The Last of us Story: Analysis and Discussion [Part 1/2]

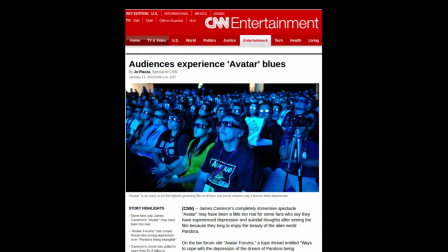488s
So deep, in fact, that people would go see it multiple times and even got depressed because it's not a real thing.
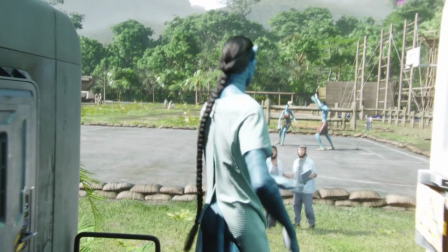496s
So Avatar is basically a jungle world of giant blue people.
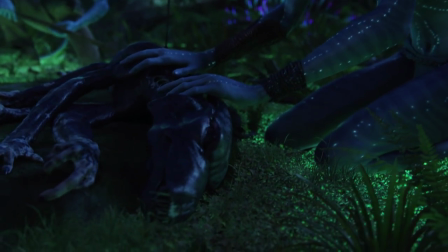500s
To establish this world, they use some incredible visuals to portray a world of simpletons with a strong connection to nature.
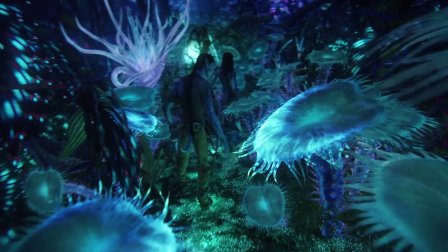507s
They use glowing flowers, glowing grass, and all kinds of glowing animals to make the world seem new.
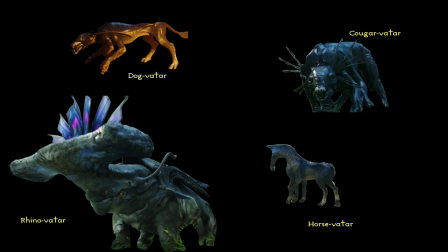512s
What is it with things that glow? Almost immediately we see references to common animals and plants.
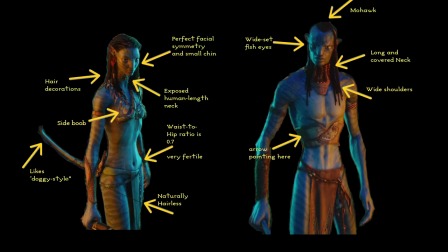519s
Even the humanoids themselves are somewhat familiar if one takes a minute to break down the pieces. While most viewers probably don't realize that what they're seeing is merely a careful recreation of things they already know,
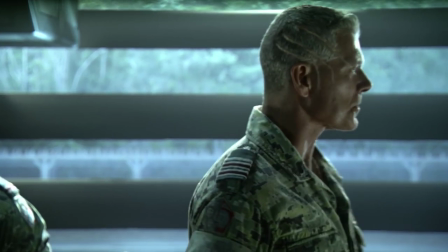531s
it's done to such a level that it becomes engaging. This notion of engaging is really crucial to creating a good medium.
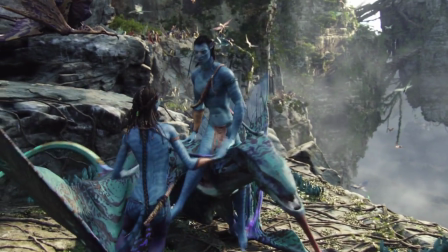540s
Whether it's a movie or video game, one of the first things to be done is to force the audience to forget themselves. In film theory this is called the suspension of disbelief.
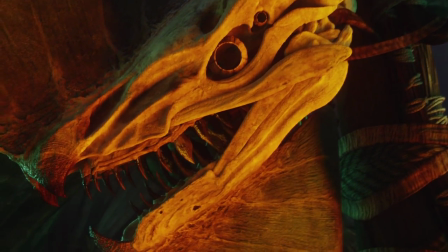550s
It's basically the idea that we know that what we're seeing is fake but that we can be convinced to forget that.
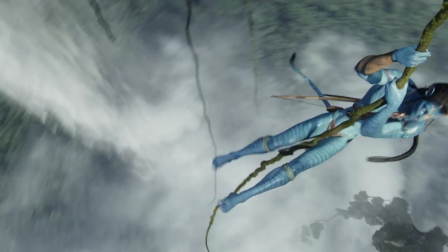556s
If a movie is well done or otherwise plausible we start to pay attention and thus act as if it were real.
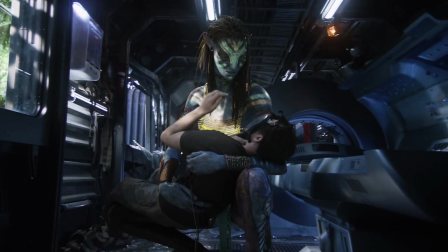563s
I bet you never thought that at the end the Na'vi would look and feel as realistic as the humans.
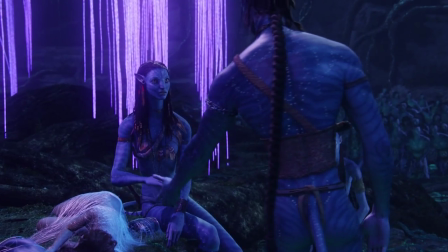568s
You see when a world is well built, it allows us to project ourselves and begin to care about the plot and the characters.
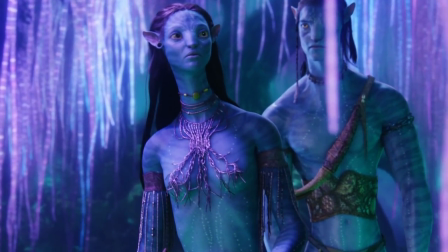575s
If something is fake, however, or otherwise distracting, then we're constantly thinking about those distractions, and thus not on the story. So the first step in making The Last of Us is to create a world where stuff can happen.
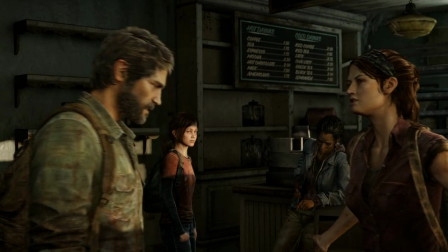589s
The more engaging and coherent it is, the easier that's accomplished. With zombies, however, there's a lot of common themes that most movies involve.
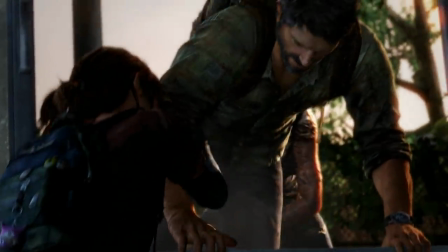598s
Almost every one of them has a few of these elements, so these are things that should obviously be included.
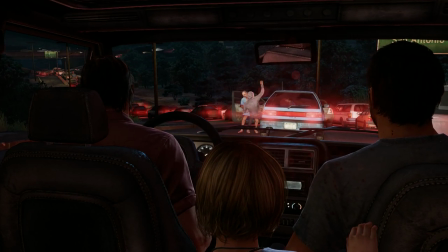605s
Since zombies are disgusting cannibals, it's got to include things like gore, dark and depressing themes,
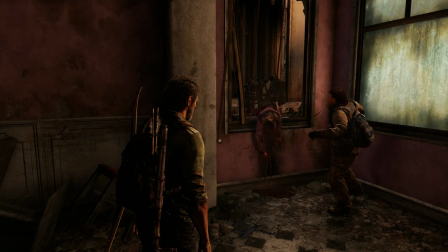612s
tons of violence, bodily mutilation, and so on. What else can you do with it, though?
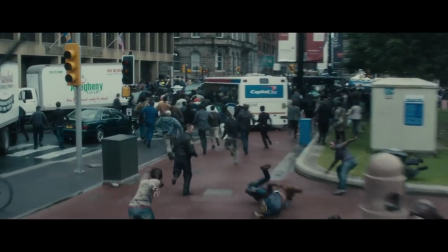617s
Well, since most movies have already covered the initial panic of the outbreak, early survival is out.
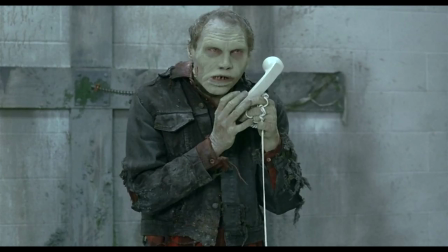623s
Some often include an element of a cure, war, or at least an attempt to cope.
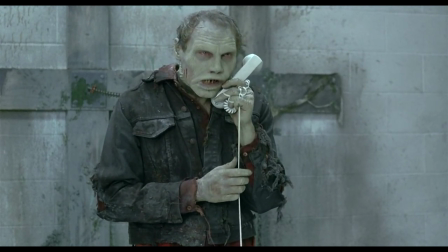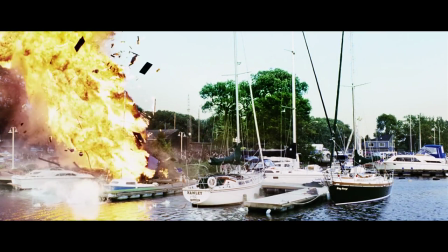636s
Most end with action-heavy endings and big explosions. There are even some intentional sacrifices that people make for each other and so on.
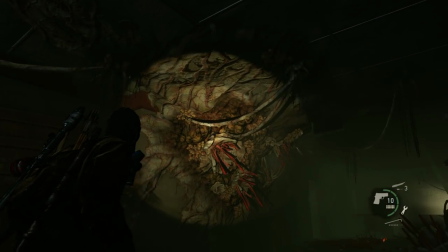644s
What The Last of Us does, however, and this is truly noteworthy, is that they took the genre beyond that simple world.
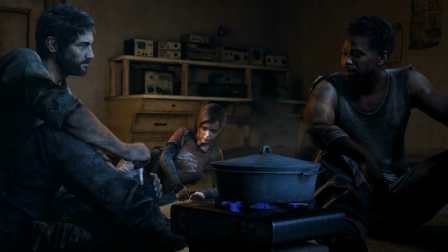651s
They used it to transcend its original simplicity, making it legitimate beyond its foundations as campy gore and humor.
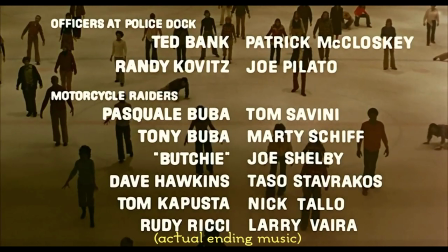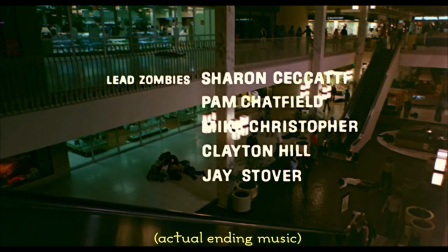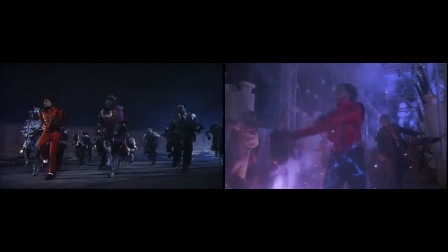669s
As followers of Zombies know, the genre has always been a bit self-aware, going lavishly overboard on occasions, whereas others have actually tried to remain grounded over the years.
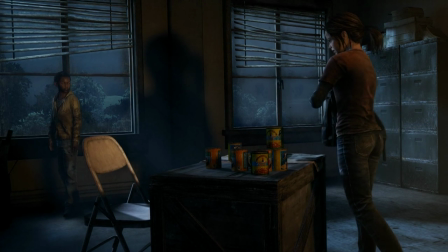682s
It's this notion of groundedness that The Last of Us really brings to the table.
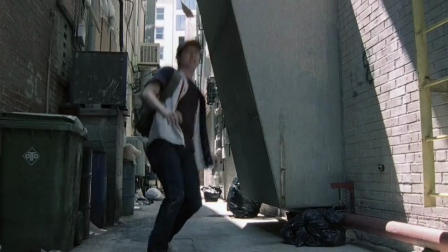687s
So since we've already seen the survival of small bands of people wandering the world and trying not to get eaten,
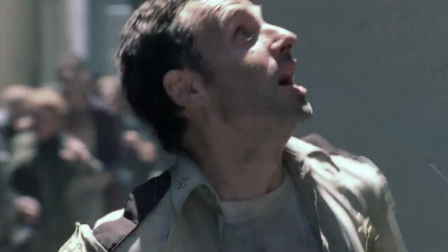694s
they decided to cover a period where the world has reached an end state.
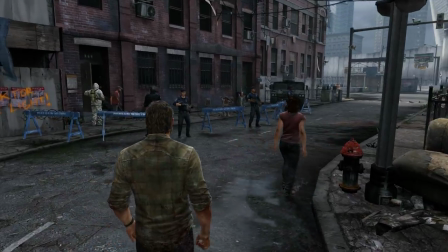698s
The government has basically collapsed and people live in small quarantine zones within the skeletons of old cities.
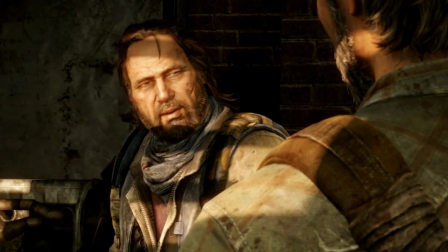704s
There are a few individuals that live outside the walls, but there really isn't much of a society left.
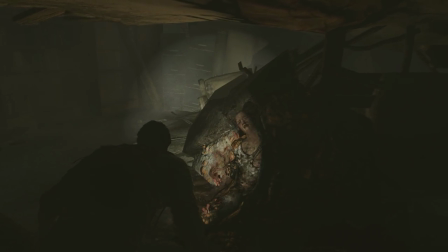710s
The zombies themselves are even nearing the end states of their lives, or are evolving into a completely different thing.
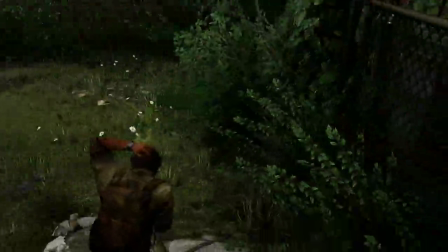717s
By taking the genre 20 years ahead, it creates a world in which they can use totally novel elements in their world building.
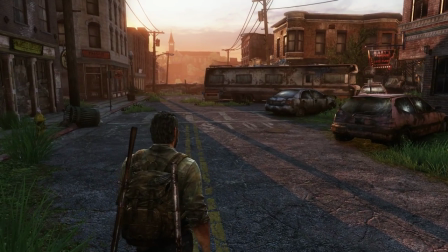725s
For those of you that have played the game, I'm sure you noticed some of this stuff, but I think it's worth discussing.
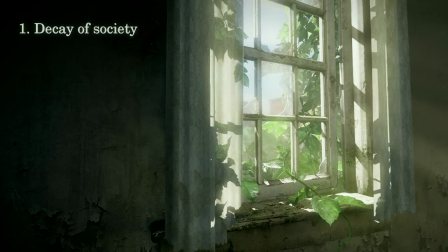730s
Number one, the decay of society.